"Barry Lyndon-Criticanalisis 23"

Pueden entrar varios factores Tal vez simplemente fue piedad o respeto a su esposa Puede
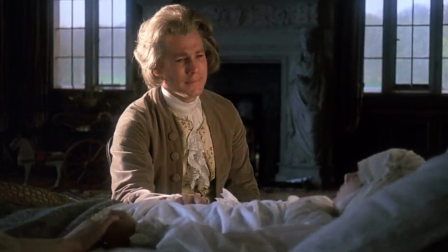(10:57)
ser que le tenga un poco de cariño O para respetar el último deseo de su otro hijo Pero pienso que es porque Barry se proyectó en Bullington Al momento de enfrentar a su hijo, Barry se vio a sí mismo Un joven que se vio la obligación de batirse a duelo con un militar que le robó a la mujer que amaba Barry en ese momento vio a un chico asustado, irracional e impulsivo Y podría argumentarse que Bullington tenía un plan, pero todo el plan se basa en la suerte su plan se hubiese acabado muy rápido si a Barry le tocaba disparar primero o simplemente si decidía matarlo y fiel a la mayor cualidad de su padre Bullington aprovecha la oportunidad y le dispara a Barry mostrando que él es igual a Redmond Barry un oportunista de lo peor si hay algo que hace que mi amor por el trabajo de Kubrick se incremente cada vez más que veo sus películas Es por la amplia, amplia interpretación que se le puede dar a sus películas Y Barlindo no es la excepción El lenguaje visual del film es exquisito Tenemos muchos ejemplos
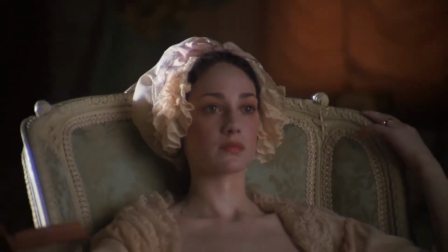(12:00)
de esto Tenemos como el zoom de la cámara cumple tanto en función de mostrarnos la película Como si de un cuadro se tratase Pues nos muestra el detalle
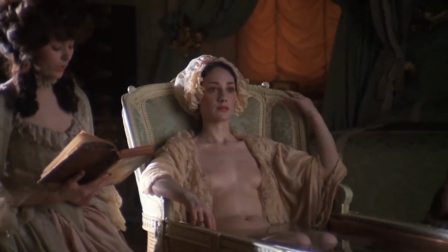(12:08)
más pequeño hasta la inmensidad del mundo Y de hecho me encanta este plano Redmond
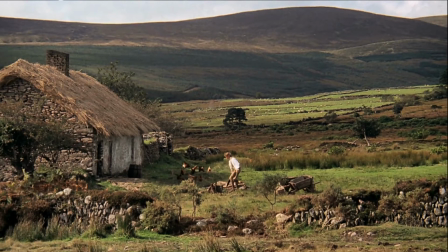(12:12)
cortando leña y mostrándonos que Este joven poblerino no conoce la inmensidad del mundo Esto en ese plano específico Aparte de esto, podemos ver más zooms diciéndonos que los problemas de los personajes no son nada en comparación de este mundo, y que ante la inmensidad del mundo, la vida humana es igual a un abrir y cerrar de ojos, cosa que se reafirma en el epílogo, donde nos dicen que al final todas las personas el día de hoy están igual de muertas. De hecho, esa visión pesimista del mundo se nos refleja en el final, donde el nombre de Barry Lyndon se reduce a un cheque que su esposa firma con frialdad, cosa que se merece. Digo, Barry fue un verdadero hijo de puta, pero toda su odisea, todas sus aventuras y desventuras al final no importaron, pues al final todo es la muerte. Pero pasando de algo tan melancólico como lo es la efemilidad de la vida Pasemos a algo más cinematográfico
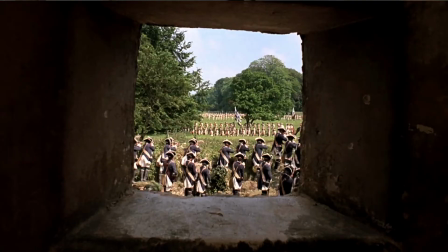(13:12)
Como es este plano de la batalla del ejército purciano Dándonos a entender que Barry estaba atrapado en el ejército Y no es solo aquí,
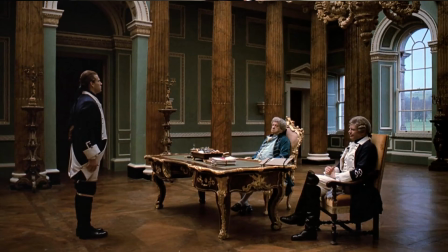(13:18)
sino que nos reafirma cuando se presenta ante el ministro de policía alemán En donde de fondo se dibujan líneas que siguen representando su cautiverio en Alemania Y ya que hablamos de planos, hablemos un poco de la fotografía y del romanticismo pues podemos apreciar gran cantidad de planos contemplativos permitiéndonos separarnos de nosotros mismos y quedar inmersos en el film la fotografía nos comparte sentimientos sobre todo en la segunda parte de la película donde apreciamos muchos planos del castillo Lindon los cuales están filmados de tal forma que sirvan como reflejo de la situación de sus habitantes o de la película en sí al principio podemos ver al
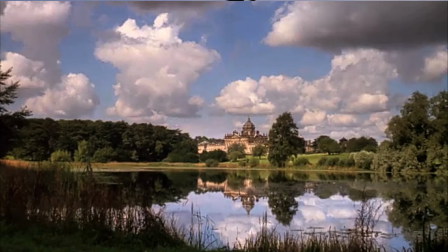(13:56)
castillo reflejado en un lago mostrándonos las dos caras de Barry en esta ocasión la mala Más adelante,
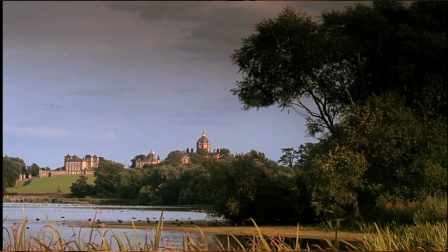(14:03)
cuando Barry quiere hacerse de un título Vemos al castillo lejos Diciéndonos que el propio Barry está a una gran distancia
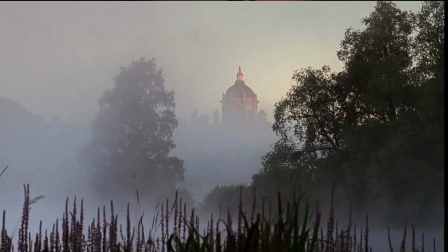(14:09)
de conseguir ese logro Y cuando se confirma que Barry no accederá a un título Se nos muestra al castillo en medio de Bruma
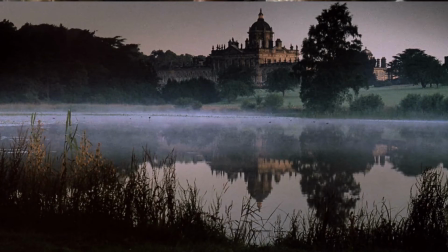(14:18)
Pero esto no acaba aquí Sino que cuando Ryan se encuentra agonizando Se nos muestra nuevamente el castillo reflejado Pero esta vez en un tono más lúgubre Mostrándonos nuevamente las dos caras de Barry En este caso,
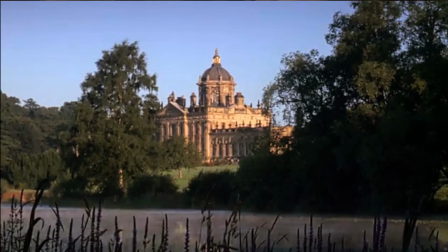(14:30)
la buena Que se quiebra por la muerte de su amado hijo Cuando volvemos a ver el castillo Vemos como la oscuridad invade la fotografía
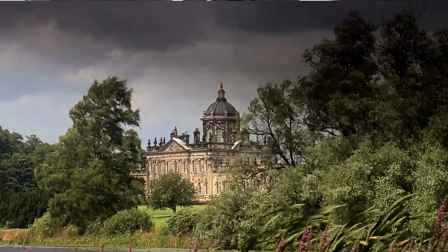(14:38)
Lo que nos advierte sobre el regreso de Bullington Que cuando vuelve se nos muestra el castillo con nubes negras arriba Cosa que nos dice que Bullington es quien está a la cabeza del castillo De la fortuna Y de su madre